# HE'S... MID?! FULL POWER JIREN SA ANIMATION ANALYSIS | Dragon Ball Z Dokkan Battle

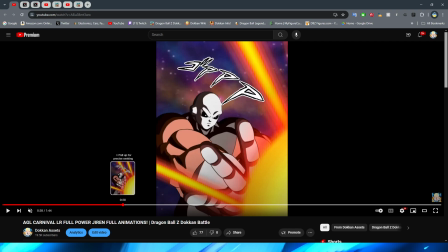32:48 I do like the way that the camera angle and everything is executed on this, though, even though we have that little bit of a funny change of the assets there.
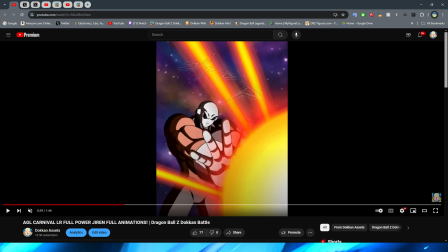32:57 I really like the way that this looks, right? In the way that like the camera pulls back.
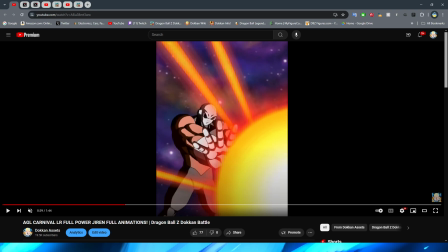33:02 I think this is a super cool angle, and honestly I can't really think of another shot in Dokkan that is specifically shot like this, to be honest.
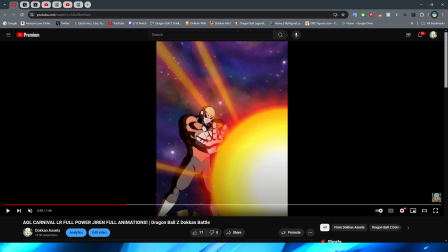33:10 I actually really like the way that this shot is executed, but once again, dude, why is it so short?
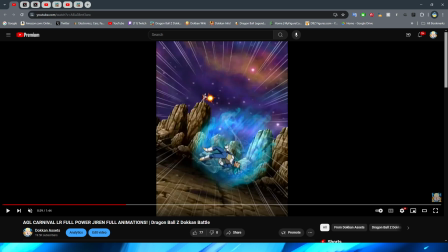33:19 Like, we're watching this in the, you know, slower speed, and let's go on from the card art.
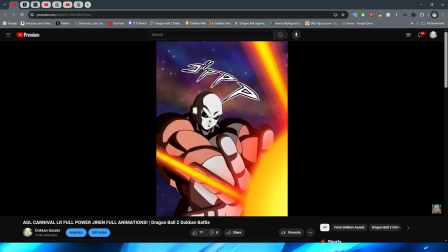33:26 Look at how long this shot lasts for. You have Jiren there, which is cool, and then this is where the movement begins, right?
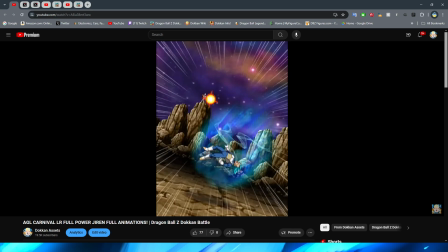33:33 Okay, and then the camera starts speeding up here, and then bam, it's cut off. Does it not feel like that it should be a little bit longer, right?
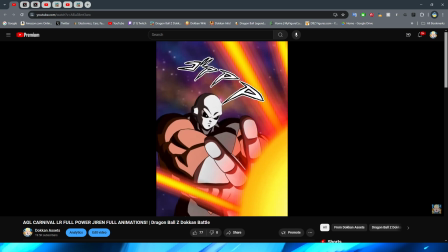33:42 Or they should at least, like, have the camera pan out just a little bit more.
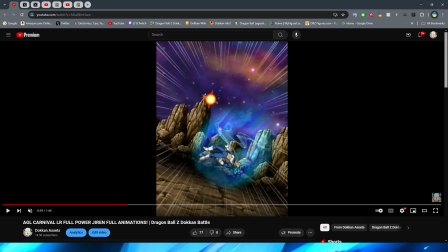33:46 It feels so jarring in the way that it cuts. I wonder why with this animation. It feels like there's a couple of different scenes where they feel like that they should be longer, but they just aren't. Either way, though, we then have this little bit of the faraway shot of Jiren charging the blast at Vegeta, right?
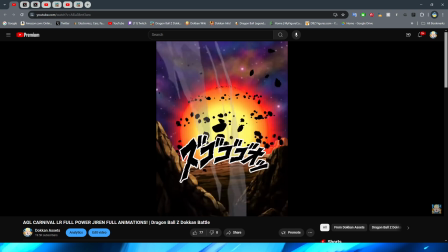34:02 Before it basically just flies forward and encompasses the entirety of him before we have this gigantic blast on the screen, right?
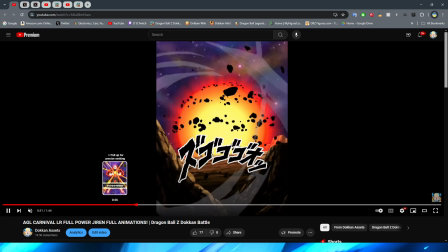34:10 I don't think that there's anything wrong with this end bit here, though I will say this part after the very HD Jiren,
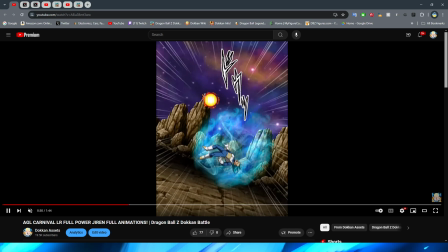34:17 right, does feel a little bit weird because it's just kind of like the circle growing.
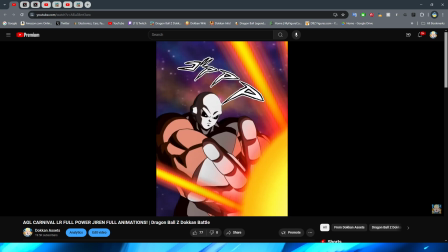34:22 Granted, they do have the effect around it, but they basically just like make the ki blast circle like really big.
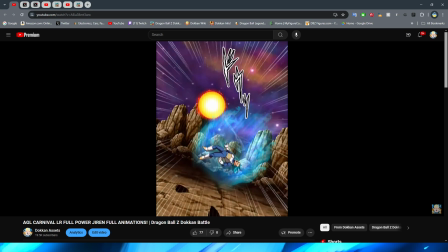34:29 Like, I guess this is what happened in the anime, but I don't know, it just looks a little bit weird. They do a good job at least of the lighting, right?
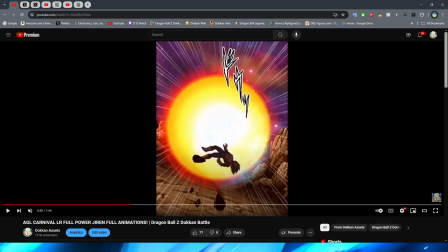34:39 Where this is coming into frame, you can see that it seems like the screen gets a little bit more orange, right, as this is kind of coming through.
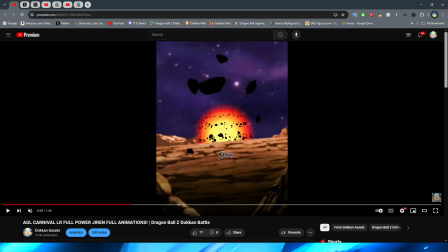34:46 I guess that could also just be, you know, your eyes kind of being tricked by, you know, you thinking that, but because, you know, like the orange ball is covering the whole screen.
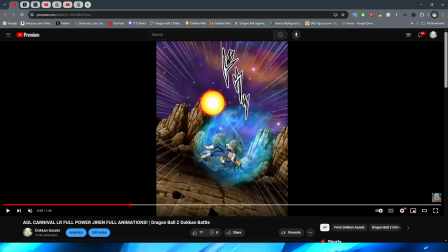34:55 But I don't know, either way, it kind of looks like there is a little bit of slight orange lighting to me once the ball actually gets to this part.
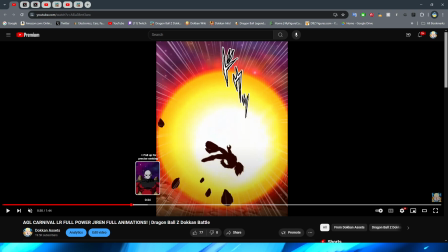35:01 Either way, though, we now move on from Jiren's base animations.
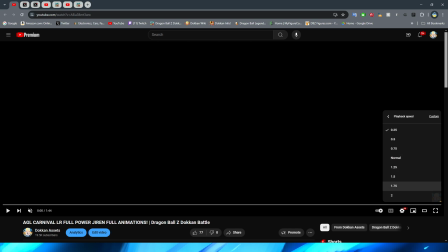35:07 But before we do, I know a lot of people have been talking about these animations look a lot better in 2x speed, and this is something that I occasionally do in these animation analysis videos, but I think I want to make this more of like a recurrent? I'm not exactly sure the correct usage of the word on that. But either way,
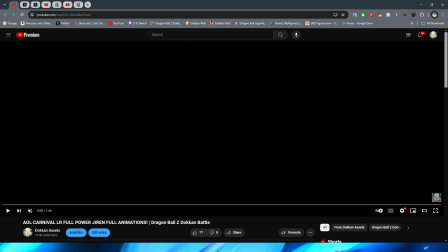35:27 I want to watch the animations in 2x speed for sure, because I definitely want to see them look in the 2x speed, right? How they look, to see if they kind of fare any better. I am still always of the opinion that I think if an animation looks bad in 1x speed, it's still bad.
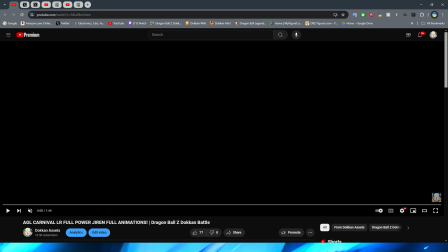35:46 Like, I think the fact that, oh, it looks better in 2x speed, like, yeah, sure. But, like, you know, speeding up a YouTube video, right? Like, you know, okay, so it looks better in 2x speed. I don't know. It just seems a little bit silly to me, right? Like, I get it because you're going to be watching the animations more so in 2x speed.
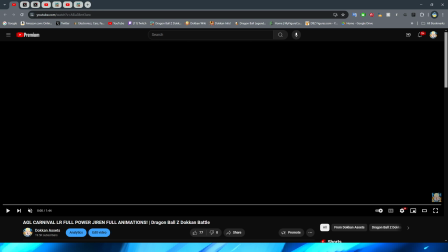36:04 But I feel like if the fundamentals are bad, that just means that it's bad overall. You know what I mean? Either way, let's go ahead and take a look at this in 2x speed.
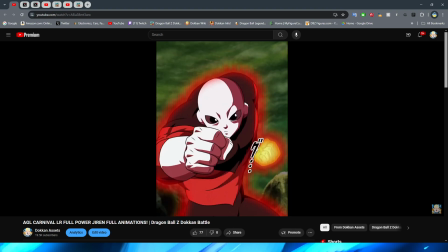36:15 I think that definitely the punches and kicks fare a lot more better in 2x speed animations, right?
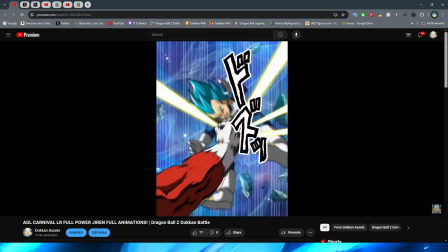36:23 Let's see this part.
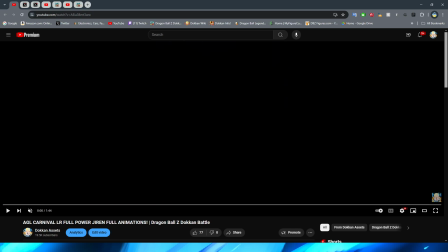36:28 Yeah, I don't know. I guess they look a little bit better in 2x speed, right? I still think that the problems that I had with them are obviously still there.
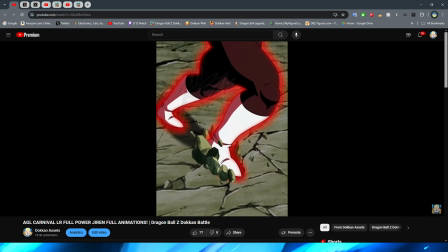36:37 I think it is always definitely, whenever it comes to these, I think it's especially the,
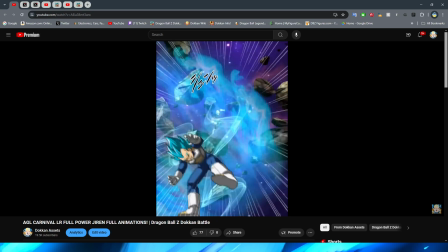36:42 like, farther away shots when characters get punched that tend to look a little bit better, right?
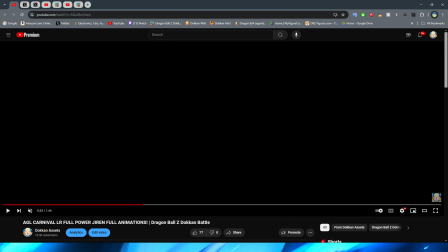36:47 And the punches that feel like they don't have as much impact, you know, lend themselves a little bit better in 2x speed, only because then you kind of don't notice the impact lacking as much because it just happens so fast, right? Now, this animation will not be in 2x speed, the next two animations that we're going to look at,
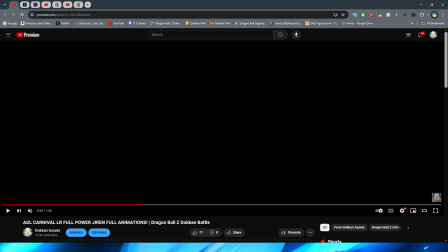37:05 because obviously these are animations where characters are talking, so we don't have any 2x speed shenanigans to take a look at here.
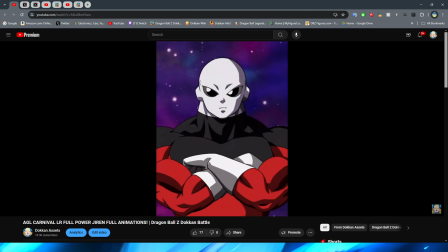37:12 But we have this, which is the activation of the standby skill.
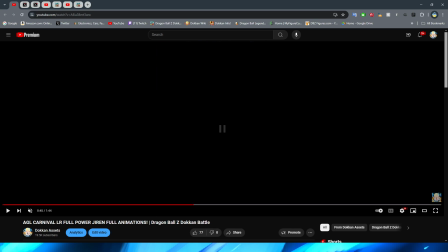37:19 This is a really weird animation, dude. This is a really weird animation, man. So I can't wait until we get a Dokkan versus anime comparison for this video,
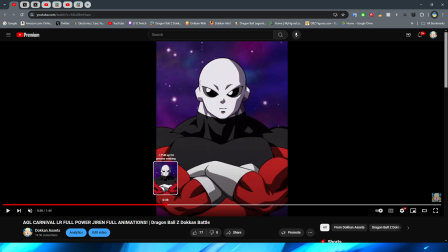37:33 because I really want to know what the heck they thought they were cooking with this.
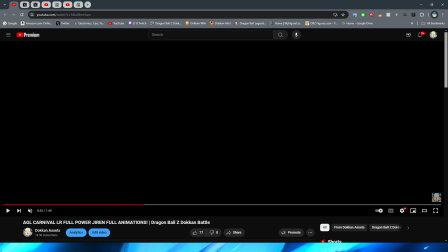37:39 This feels like a weird, like, in-between shot from an anime that they decided to use, like, as the main animation.
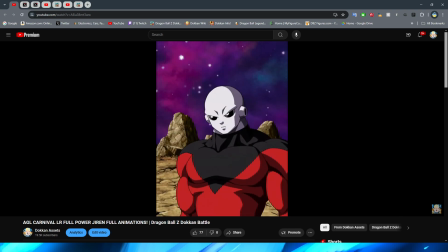37:48 So I don't really think that there's anything, like, wrong with it necessarily.
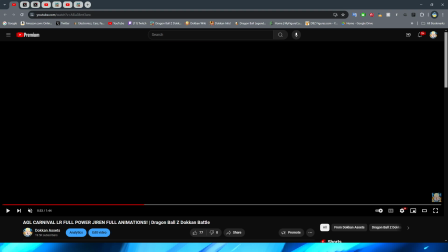37:58 It's just kind of weird in the way that it's executed. So you have Jiren appear on screen, right?
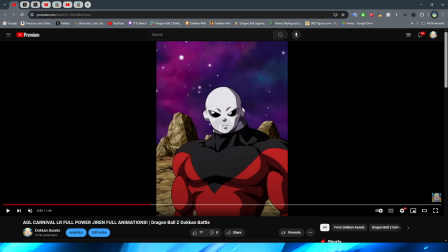38:06 And he looks normal, right? Bro's basically just standing there. This shot looks a little bit cursed because his head hasn't his head hasn't turned at all for the asset until here when they finally turn it. I will say this shot does look pretty cool of him kind of like with his head cocked to the side like this.
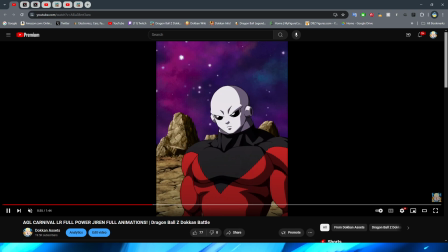38:23 But they basically just have him like turn his body around. I will say I do appreciate that they at least took the time to like make it look like he's taking
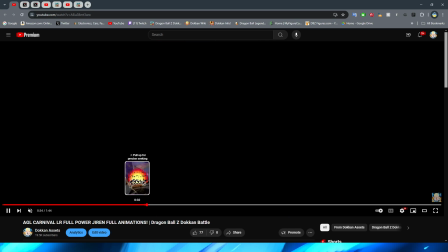38:33 a step rather than basically just essentially having him float in a circle, right?
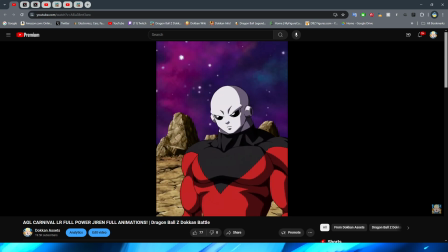38:38 Because you can see that his like body kind of bobs up and down a little bit in him turning around, right?
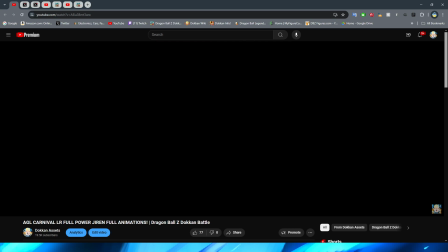38:45 So it's cool that they animated that to make it look like that he's actually, you know, like moving properly.
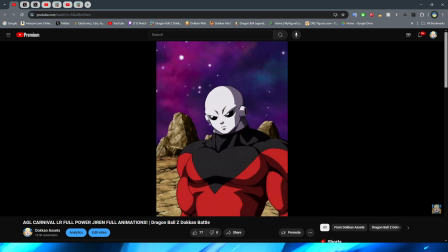38:50 But why do they fade to black?
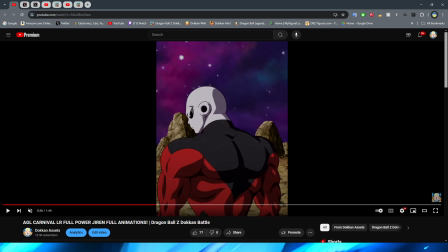38:54 I know he's turning around because I believe this is a reference to the scene where, you know, he like turns around from Goku and Vegeta and he's like, warrior sleep, you know? So like, I get that, but why do they fade to black
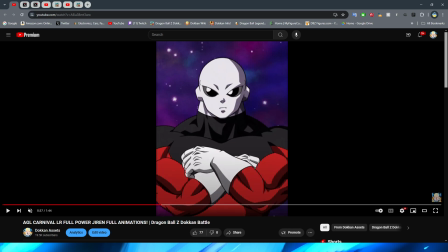39:09 and then have this animation appear of him like now standing there?
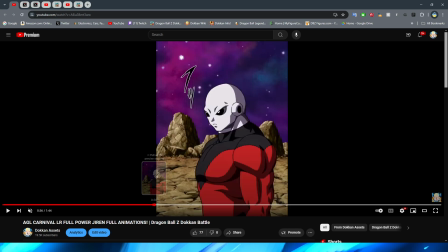39:15 Like, why didn't they just... This is the one time that I feel like a fade away to black really doesn't work.
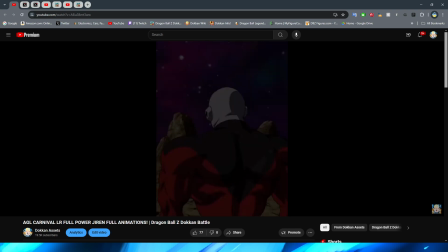39:24 Like, why did they not just cut to this?
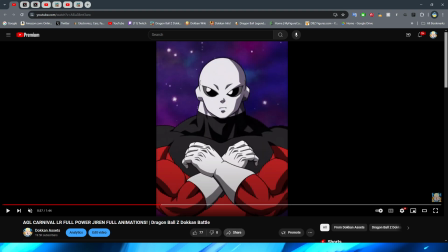39:30 You know, with him then standing there? I don't really know. It feels a little bit strange to me.
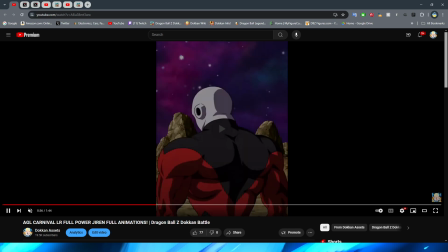39:39 Like, am I out of left field here? It just feels really jarring going from this to then this, right?
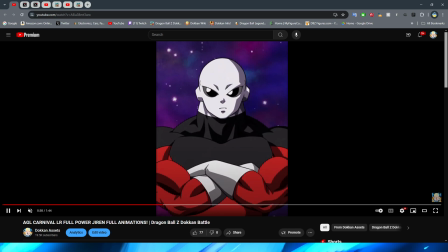39:47 We of course then have Jiren basically just crossing his arms here, which like this particular shot, there's nothing wrong with it, right? Like the asset looks nice. Again, we got a very nice Tournament of Power art style going there, but it's just him standing there.
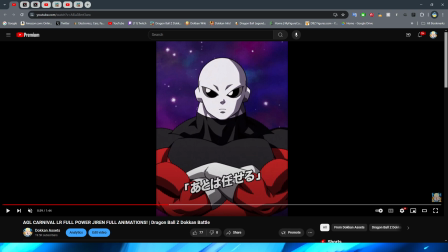40:03 And then they, again, like, instead of just zooming in and funny enough doing the thing that I feel like would have worked better here, where they, you know, have this asset that's a little bit farther away, but this one still looks really good quality, right?
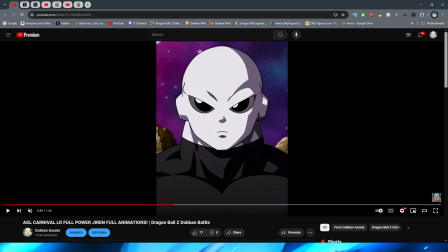40:16 And then when they're zooming in, they just, like, cut to Jiren's face. Like, why don't they just zoom in?
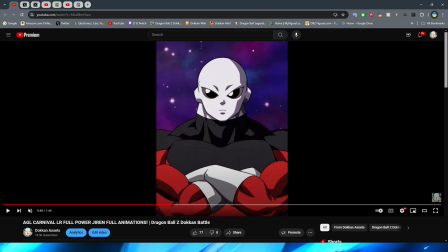40:23 I don't know. This whole animation is just really jarring. Also, I feel like the way Jiren's head looks so much more like him here compared to here. Like, his face looks a lot more flat or something here. Like, it looks a lot more, like, rounded and, like, 3D in this shot.
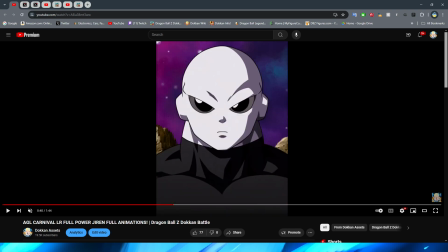40:40 And then here it looks a lot more, like, flatter. I don't know. It also looks, like, thicker. Like, I swear they made his neck bigger. They definitely made his neck bigger and his head bigger. I don't know.